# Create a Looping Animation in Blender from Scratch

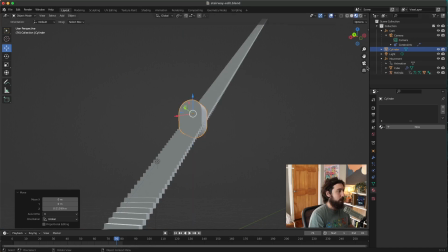[12:10]
This object will not be moving. This is our archway.
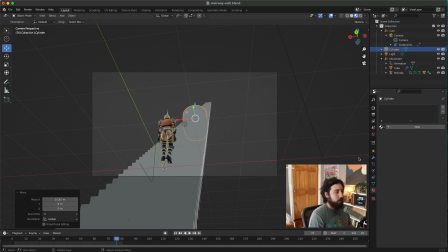[12:15]
This is the destination we want to go to. Boom. Let's give it a glowing material. So I'm going to click here on my materials tab right here. Boom. I'm going to click new material. We'll call this glow. And I'm going to add a
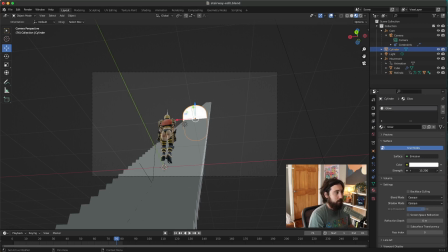[12:35]
emissions like this and bring the strength up here.
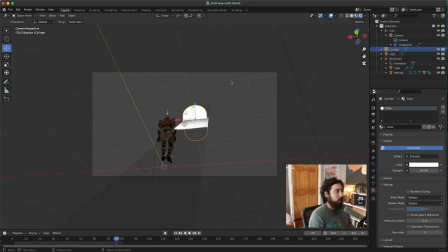[12:40]
And I want to make this glow more, have a nice big glow. So I'm going to click onto my render properties and I'm going to click bloom.
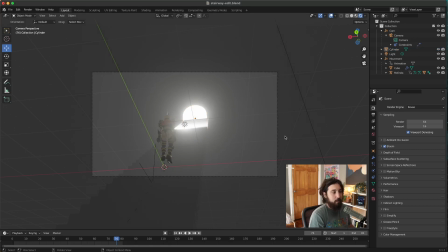[12:53]
That gives this nice big glowing effect like that. So now it's really about playing with lighting, playing with the cameras.
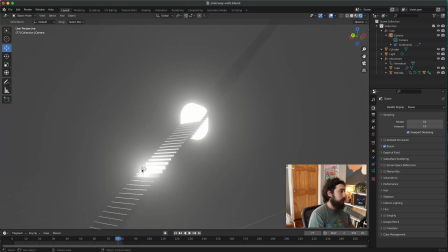[13:03]
So generally what I like to do is add two lights to a scene, at least two.
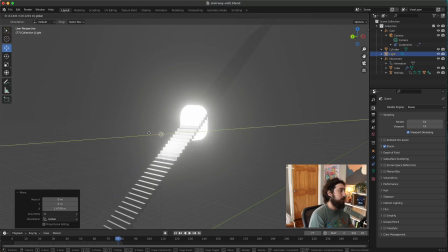[13:11]
So I'll put in this light that's going to be like the light from the source. So this will be really bright and have a big radius and really,
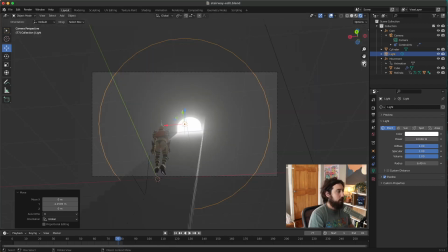[13:24]
really, this will be a really, really strong light here. That's going to shine and cast a shadow if I come in here. And so really, really, you know, tweak this light.
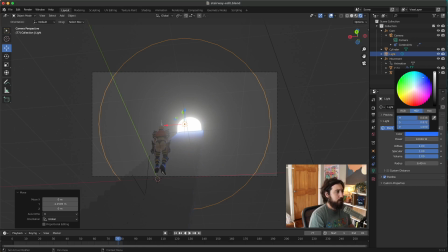[13:37]
This can be whatever kind of color light you want. Maybe this has a yellow glow to it or something like this. But we can make this really, really strong so it's kind of casting a cool shadow.
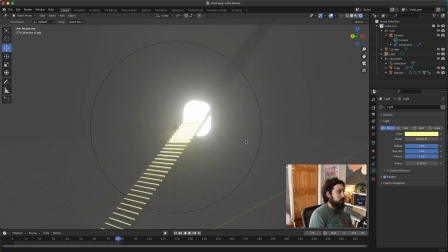[13:49]
And then what I'll also do is I will add another light.
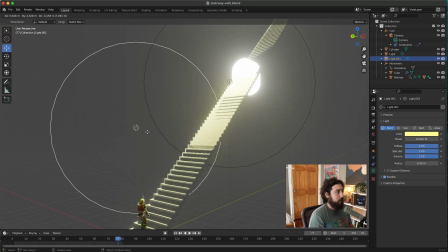[13:55]
So if I click this and I click Shift-D, it'll bring in another light.
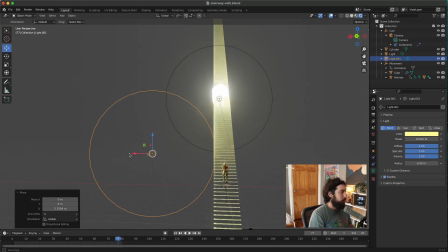[13:59]
And I like to put this other light somewhere, maybe off to the side or behind the hero,
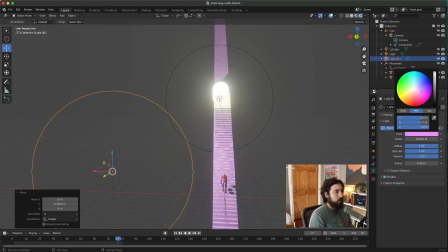[14:06]
that adds another cool, you know, kind of contrasting color, maybe like a pink. And this doesn't have to be such a strong light. Maybe it's half the strength or even less.
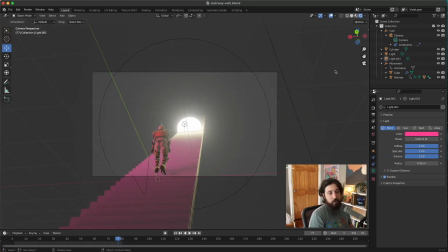[14:23]
That just adds a little bit of more visual interest to it. So we'll play around with that light too. And then we want to get into the shading of everything. All right, so stick around for part two, where we're going to do some tune shading, some outline strokes, render it out, bring it into After Effects to add some effects after, and finish it all off. All right, thank you for watching.